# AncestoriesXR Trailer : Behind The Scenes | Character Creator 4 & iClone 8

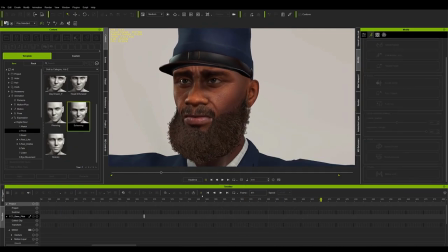After defining the facial expressions,
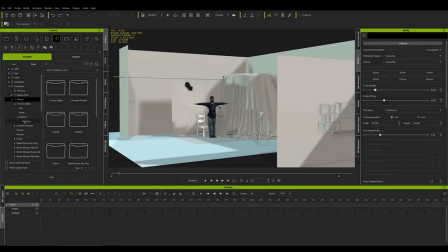it is necessary to add an animation to the body to enhance the performance even when the camera shots don't capture the character completely. Fortunately, one of iClone's default animations works perfectly for this job, and you only need to make a couple of adjustments with the edit motion layer window to make it fit the scene.
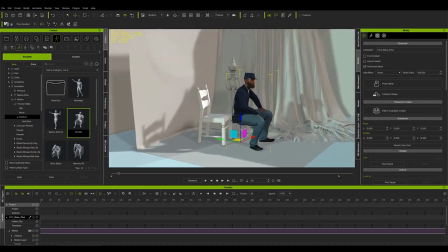There is a moment in the default animation where the character changes posture and raises his hand.
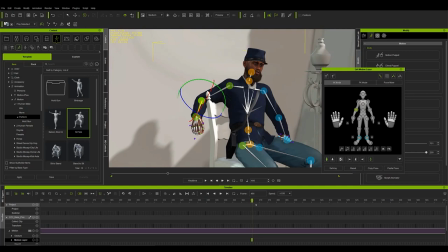Matching these movements with a change in the voice acting makes the character move with intention, and ends up making us believe that his acting is good.
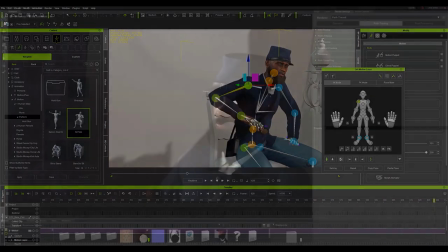We can finish the work in iClone and export it to Omniverse where we will render the final ad.
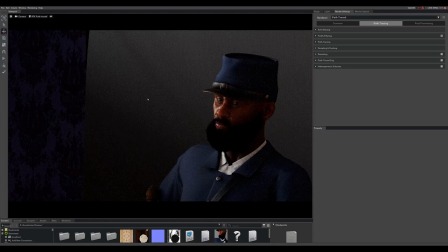I don't have time to talk about how Omniverse works but if you need an introduction to the program I recommend you see
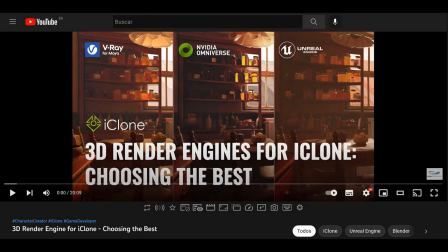the video 3D Render Engine for iClone on the Reillusion channel and subscribe to the channel.
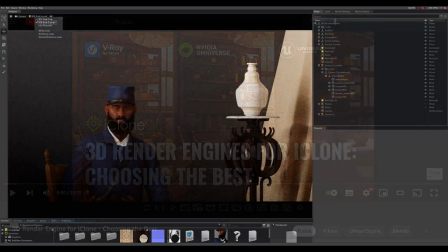I'd like to stop for a moment to show you how I set up the lighting in Omniverse.
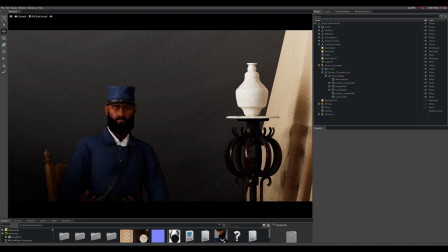It's a good idea to leave the scene lighting to Omniverse and check how the shot is lit with RTX path traced mode activated. Otherwise the lighting can be unpredictable in the final render.
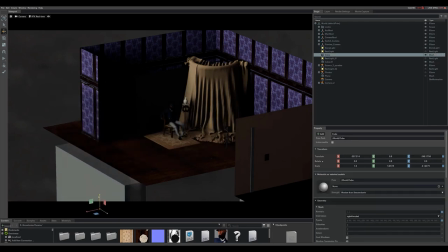You can see that there is a general light and then two more lights focused on the lighting of the face plus a panel that creates a soft shadow over the character.
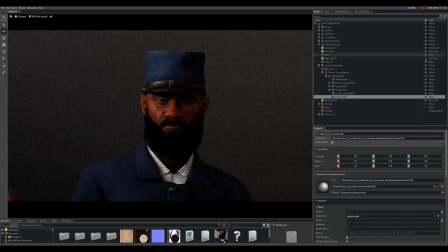This also helps to bounce light off of the yellow cloth to the right to illuminate the other side of the character's face.
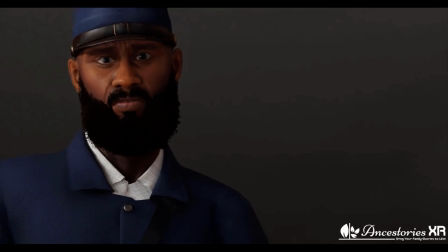Now that everything is ready we just have to finish configuring the movie capture window and render it for as many hours as it takes,
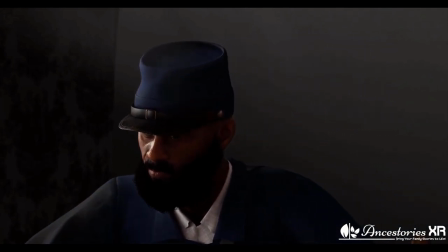which in this case, rendering at 4K in RTX path traced with 60 subdivisions on my computer was more than 40 hours. That's all, don't forget to subscribe to Ancestory's XR Project newsletter on their website, and subscribe to the Reillusion YouTube channel to see more videos like this one.